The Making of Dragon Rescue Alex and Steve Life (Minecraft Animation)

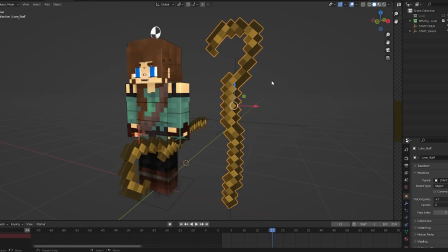After all that, there were still a few assets I needed to produce. I wanted Lone to have a cool custom staff that works well as a stick, staff, and a weapon to grab things.
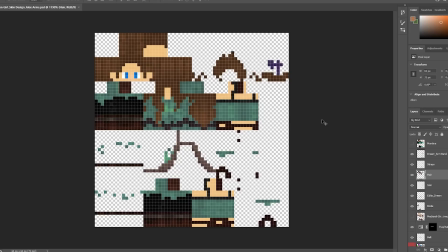Speaking of Lone, I also designed the skin itself. I took elements from other skins and templates, a lot from other elven type characters with raggy as clothes,
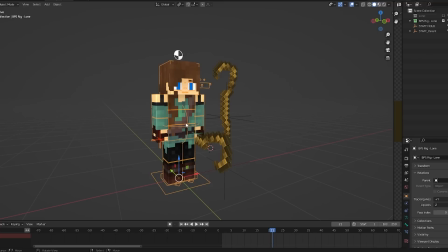and combining them with elements from mine and other medieval animated skins to get to the final result, which I was pretty happy with since I haven't done a lot of skin designing in the past.
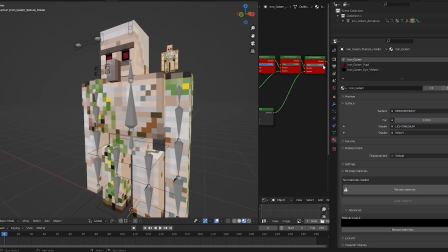There were also a few other smaller things with rig adjustments in both the Golem and Ender Dragon, in particular adding more face controls.
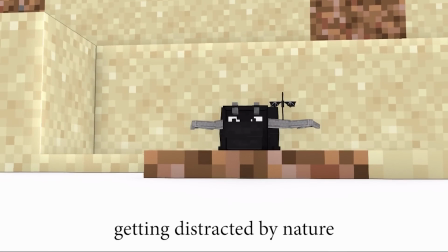With everything prepared and worlds now imported into Blender, I did all the layouts across the first few months,
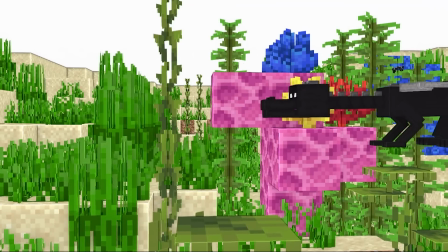while then running into the splitting animation problem, and then finally being able to get into animation.
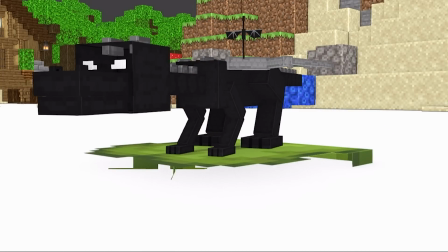It was really only at the end of December 2021 when I was properly able to get into animation. By the end of that month,
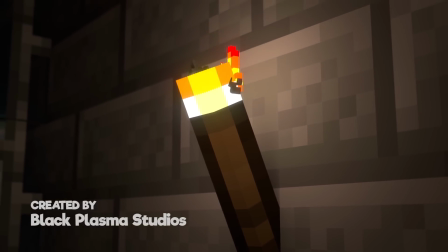I decided to hire a few other awesome animators to help push the project along.
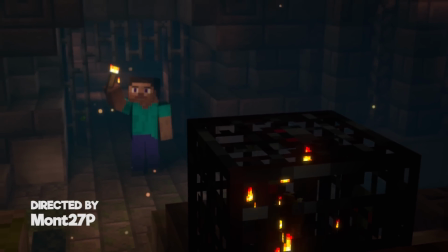So for the first time, I set up an application process and got to hiring Zillion, who did the openings fight,
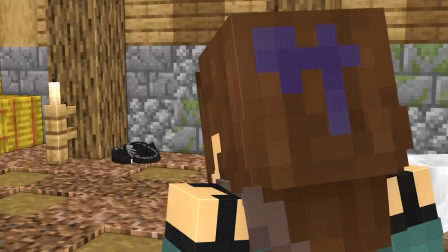Titan Berserk, who did the first section of the training, and Instinct, who I called them online by,
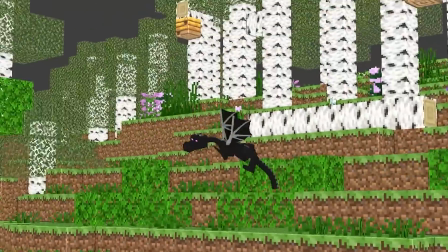all of which were given a minute's worth of animation to take and do the foreground animation for.
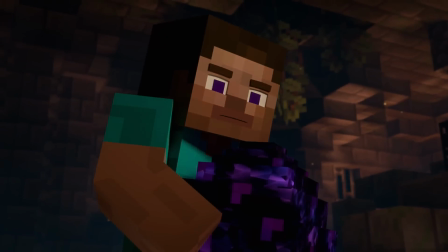It was a pretty good experience for me to actually direct something for once with other people, as I'm used to doing nearly everything myself.
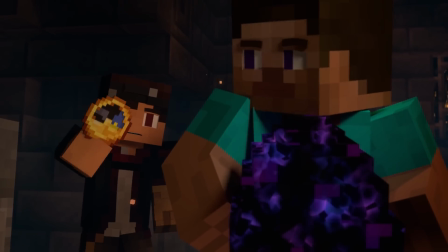I did also record some references for them for the first time ever doing so, which was kind of funny, along with the constant feedback as they worked on their scenes.
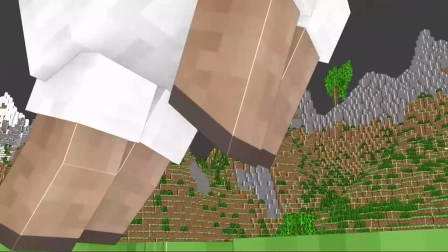For myself, I began going through the rest of the 5 minutes of animation left.
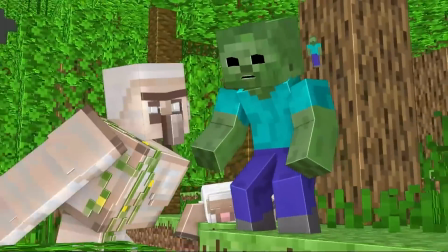I was able to start off pretty strong in January, getting scene 2, the longest scene, done in pretty quick time.
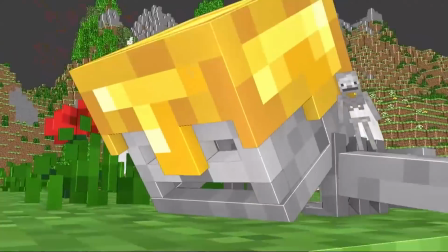Things did slow down over time, which is pretty common for me, but this is the most consistent I've been with the project so far.
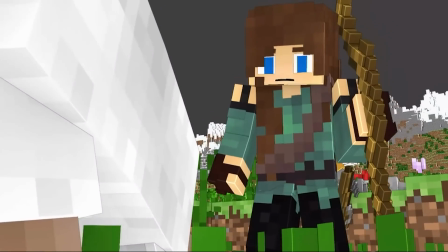Animation wise, most of it is pretty straightforward, so I'll jump to the key moments to talk about.
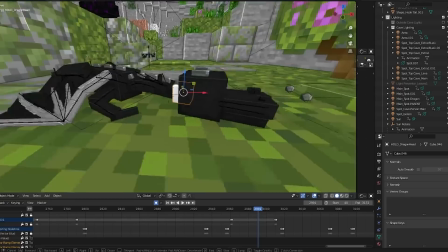The dragon was one key area to this animation, being a more complicated creature with more bones to animate,
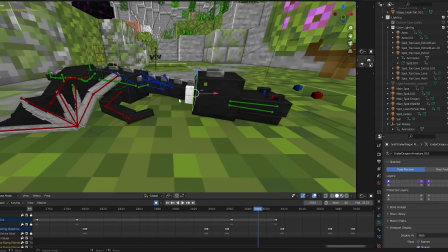but since speedrun, I've been looking for more opportunities to animate dragons as I think they're very unique to animate.
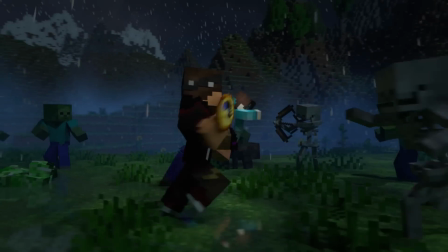I was able to give the dragon, which has remained nameless for a while, I still need to name it.
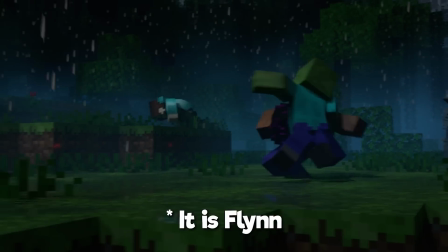I swear by the time this animation actually releases, I'll have a name. I'm recording this months in advance.
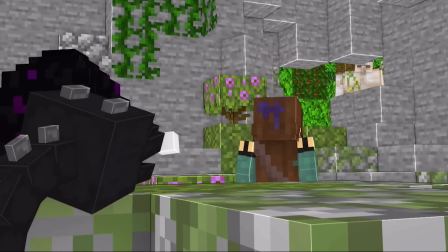Regardless, I was able to give him a slightly derpy nature as he learns the ropes of, well,
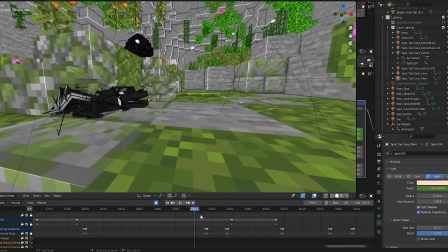living, stumbling around everywhere, even dragging his body around when he first hatches.
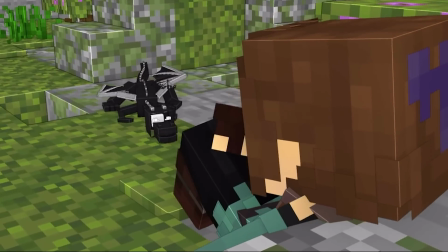I did not end up using a lot of loops with the dragon.
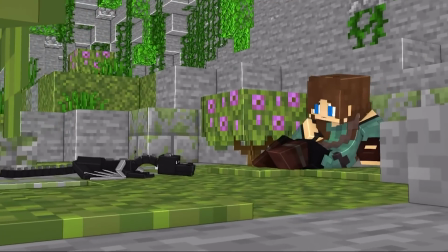99% was pretty custom animated, which in itself made things take much longer, but I felt was worth it.
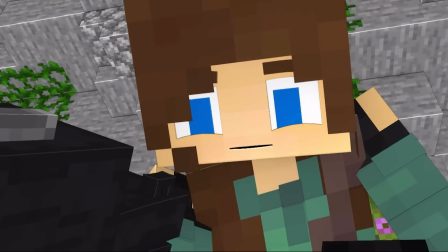Trying to give life to how weight shifted, giving constant movement to the wings and head.
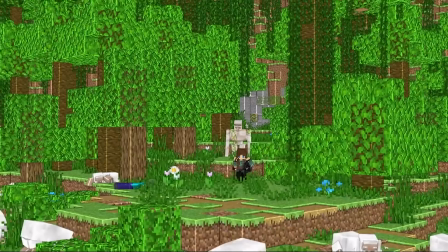Similarly, I tried to give the Iron Golem an interesting animation style.
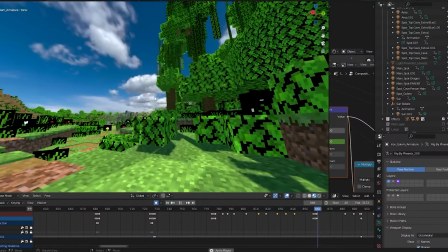I wanted to go for a very robotic and rusty style, always moving and stopping abruptly and having heavy steps, which I considered into his walking.
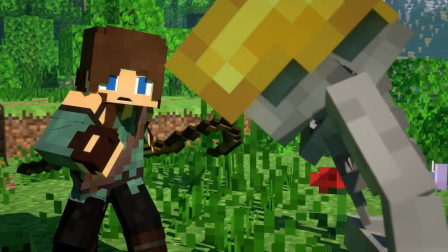The Iron Golem, who if I have to name would be Ben or Benson, ended up being my favourite thing to animate actually.
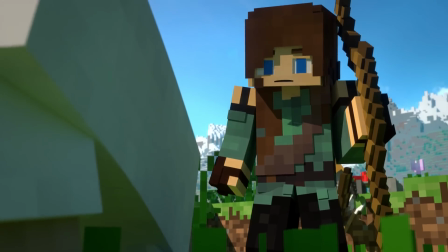Most of the animation was pretty straightforward process for me at this point though, making sure weight is shifting properly and trying to have slight subtle movements where needed.
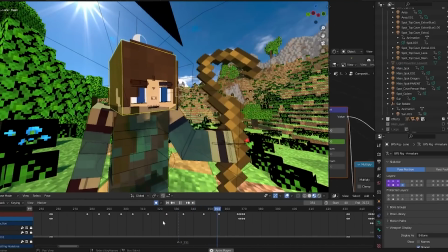Even just having small head darts from side to side I find helps immensely.
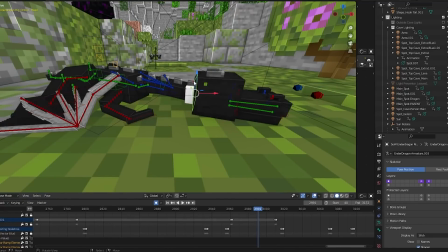A lot of constraints were used again though, like having the dragon's head follow an object instead so it's not influenced by the rest of the body.
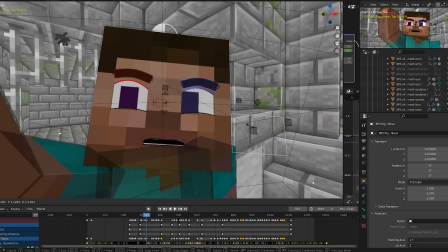By the time I got to the stage of doing faces in mid-February, Sophie had just released a new version of the BPS rig, which had a lot of cool new face features. So I made sure to make use of them instantly, trying to be more expressive using the extra eyebrow controls and so on.
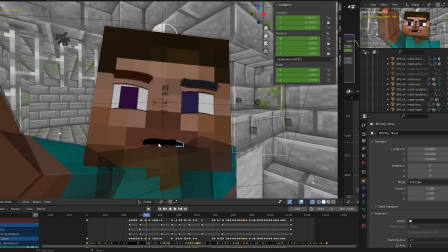Again using teeth, which a lot of people probably aren't a fan of, but personally, with smooth mouths, I feel Toothless just looks like gums.
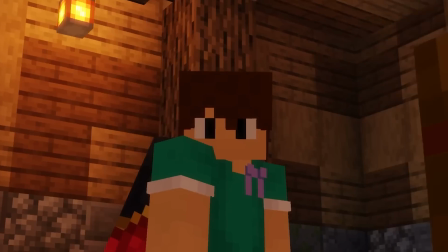By about mid-March, animation was done. The hired animated scenes had also been taken back, I polished them and had faces done on them.
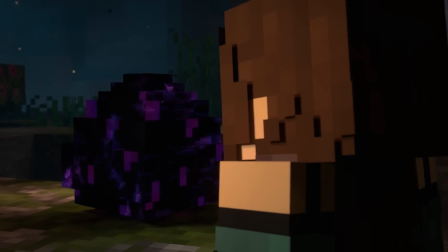It was time to finally get into lighting and effects. I wanted to give myself a good 2 weeks to go through everything.
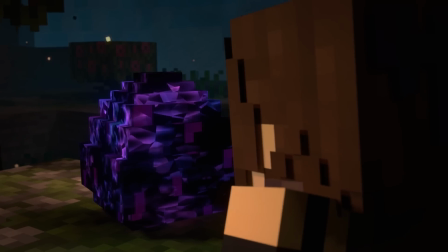In the past I would typically rush lighting in like a few days, since animation would take so long.
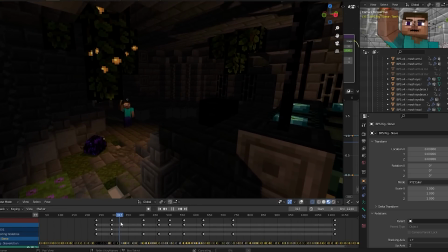But for once I gave myself time, which I believe resulted in my best lighting by far.
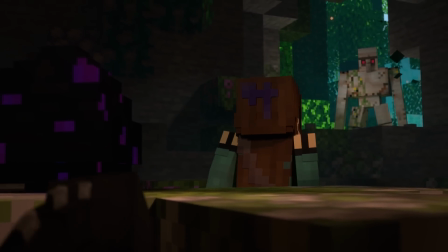I started by doing some research and taking a look at some of the other directors' scenes,
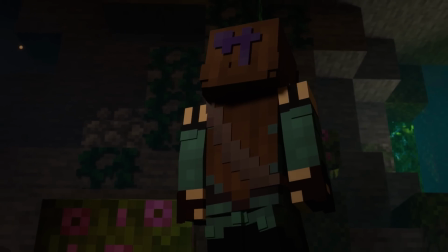trying to understand how mist spheres work, that and trying to expand how I use HDRIs.
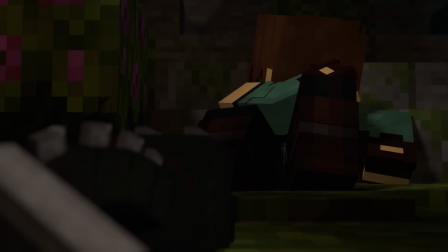Both of which I now have a really good understanding and collection of. I left most of the really complex scenes involving rain and thunder until last.
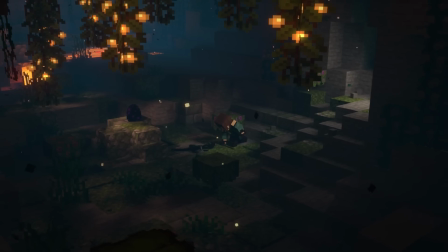I started by doing the simpler scenes which involve daylight.
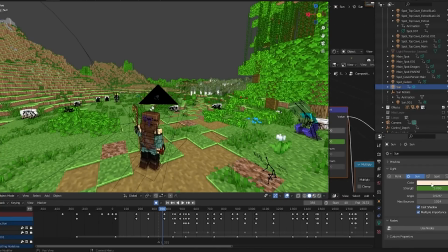Outside scenes typically can get away with just a sun lamp around a strength of 5 to 7, and I would normally have the angle change each shot.
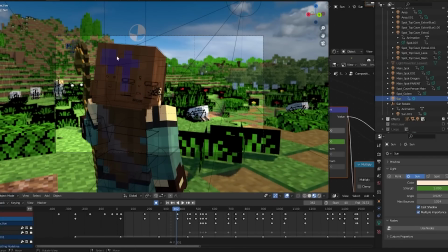While unrealistic, it allows me to pick the best angles to get nice contrast.
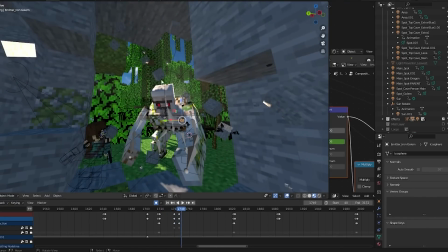When it came to doing inside and cave lighting, most of it is making use of some natural light from lanterns and glowberries.
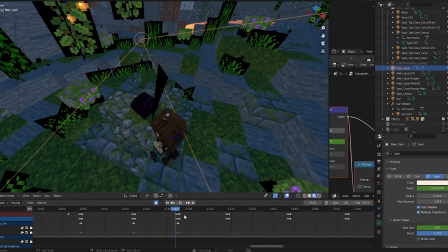Character lighting then relies mostly on spotlights, which are keyframed each shot to light the face and body of characters.
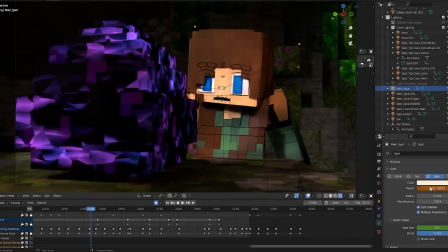I went for a very high contrast approach by having the characters lit much brighter than the background.
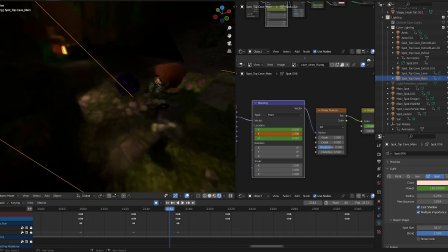As another touch, I had a few spotlights up higher that had a noise node which adds random light which moves over time, makes things feel a little more lively.
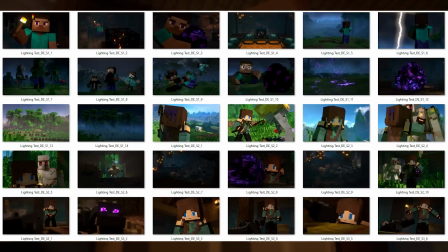Over time as I did each scene, I saved off renders into a folder to have a look at the colours across the entire animation.
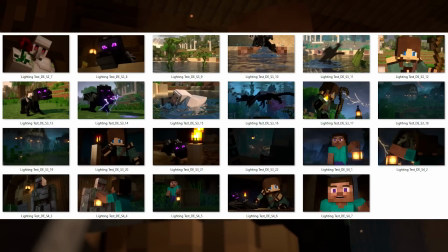This is something I'm definitely going to be doing more of into the future. I'm just trying to show the production in a more visual way.
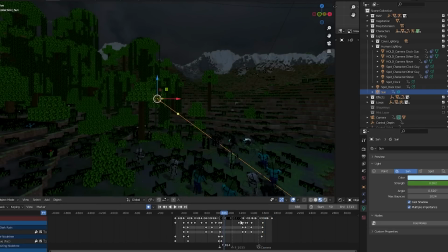Lighting for the night and raining scenes had a dimmer sun with a slight blue colour, typically around the value of 0.4.
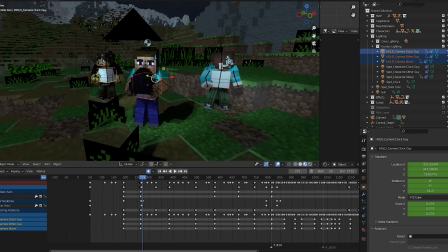Most of the character light was then brought in by spotlights, similar to the indoor and cave scenes.
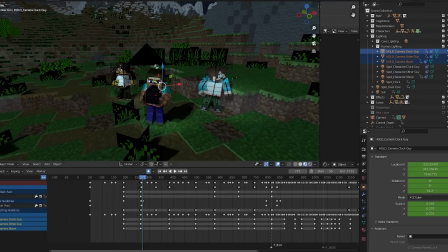During the fight scene at the start, I had the lights parented to an object connected to the character which would then follow and rotate around them, which allowed me to keep the lights constantly on them,
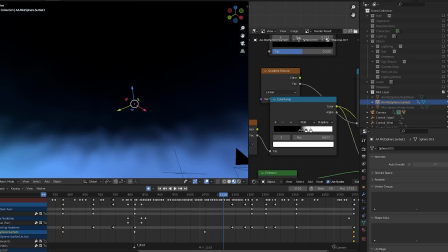making them stand out constantly. Visually, the thing that made the difference is the mist. I had the mist much closer to the camera, but didn't have it go as far in the sky,
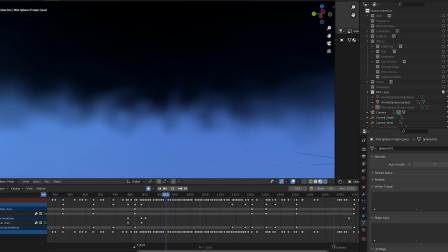essentially trying to create this low-lying mist which would then be moved quickly over time, like as if it's moving.
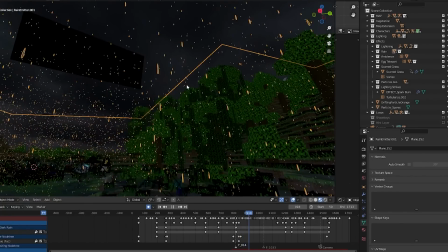Whew, now I can talk about effects. So of course, we have the rain. A lot of what I did took visual inspiration from David's rain scenes.
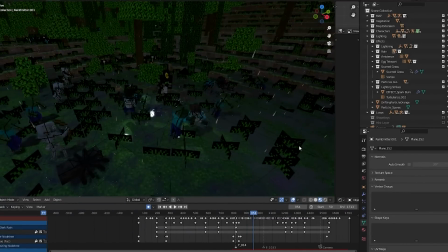I was able to take certain elements like the rain particles and reference a lot of mist depth to try and get a similar result.
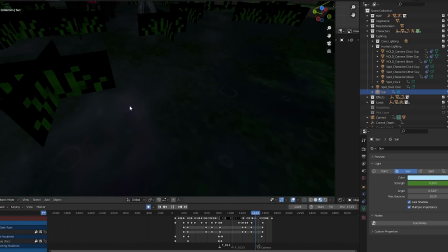I used the wet ground nodes to make the ground wet from the rain. During the time lapse, the water also starts to disappear over time.
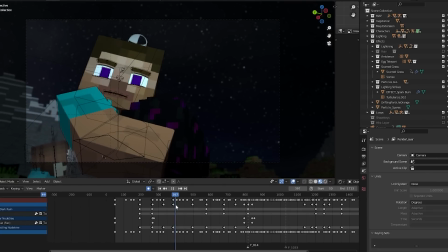The lightning is partly a BPS asset, so it's not up to me to show much on it,
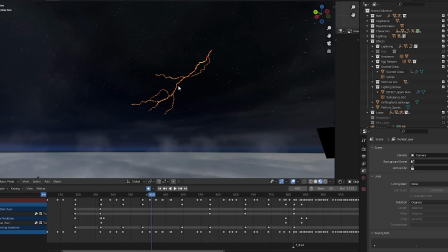but a few adjustments I made while looking at lighting references was having it collapse into a single beam once it hits the ground,
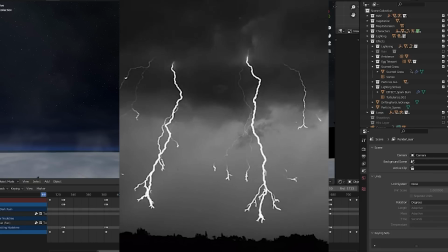as this is actually how lightning in real life behaves.
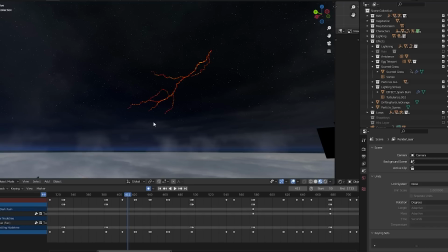I was still hoping to give myself a little more time to make these look more realistic, but I was starting to run out of time, so that's something I'm hoping to explore next animation.
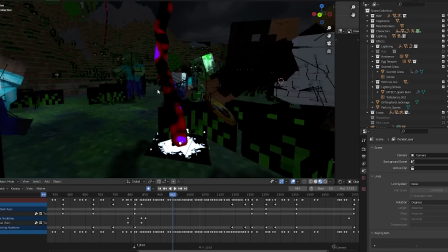I had a few custom effects for when the lightning actually impacts the ground and scorches it as well.
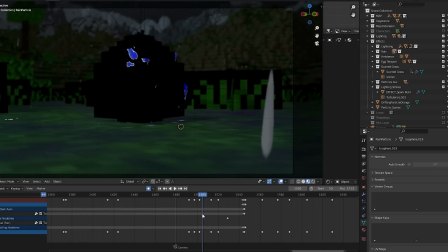While I'm not super happy with it, one of the more interesting effects was the grazing after the egg teleports at the end.
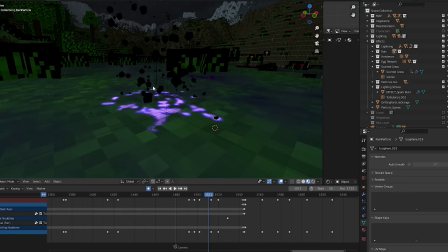I started learning a bit about dynamic paint for this animation. One of the things was having the particles from the teleport paint a glowing texture on the ground.
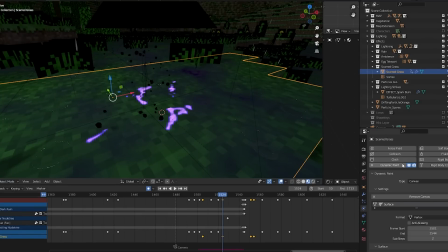Something that I've lacked in the past is having dynamic interactions from animation to the rendered result.
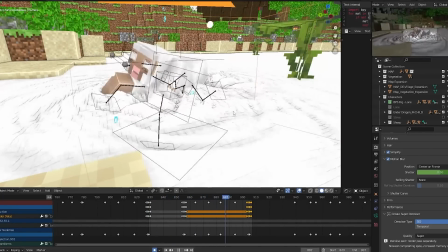Continuing on dynamic paint, I also had objects actually influence the water using wave dynamic paints.
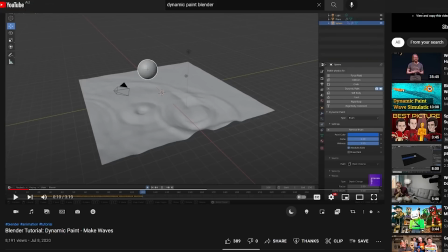I can leave different tutorial links inside the main file linked in the description of different things I referred to if anyone is interested to see where I got tips from.
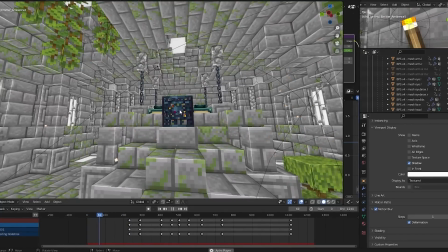A lot of other effects are ambience particles drifting around using particle systems that emit from the volume, emitting both little embers, and the new particles that emit from spore blossoms.
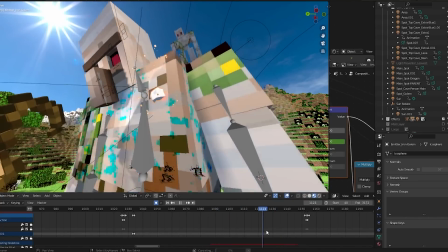There are a lot of other little effects like the Iron Golem being healed, which use gradients to have a material appear and disappear,
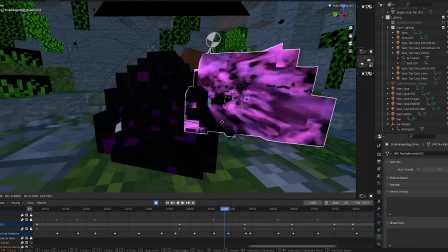an egg that is cracked and bright on the inside, and a few other smaller ones. But that about wraps effects up.
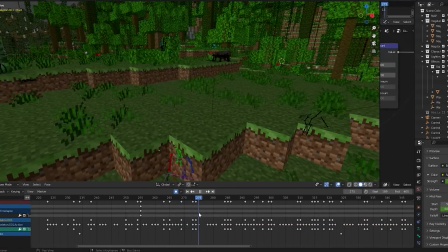Oh wait, the time lapse. I spent an entire day working on the time lapse, mainly bringing in assets from previous scenes to transition between scenes. The mobs themselves were animated every few frames to move, hold, and repeat,
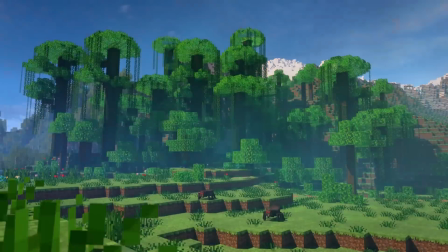disappearing every time day approaches, minus the creepers and spiders.
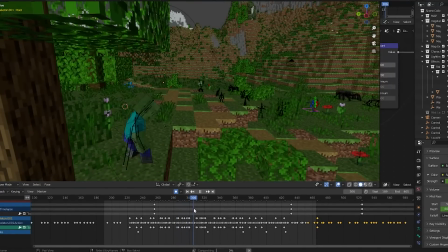I had one of the zombies actually survive by going to a tree as day approaches each time, which I thought was funny.
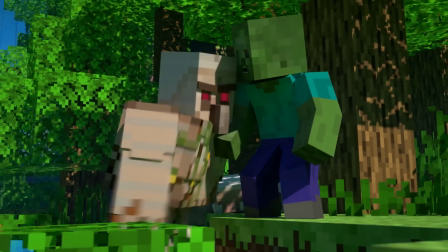The time lapse has a story. Although that same zombie does get yeeted by the golem next scene anyway.
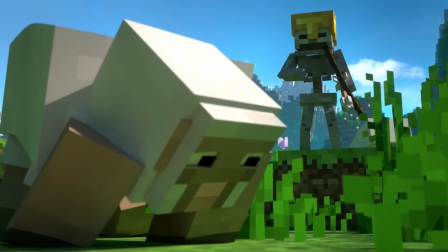It's kinda sad.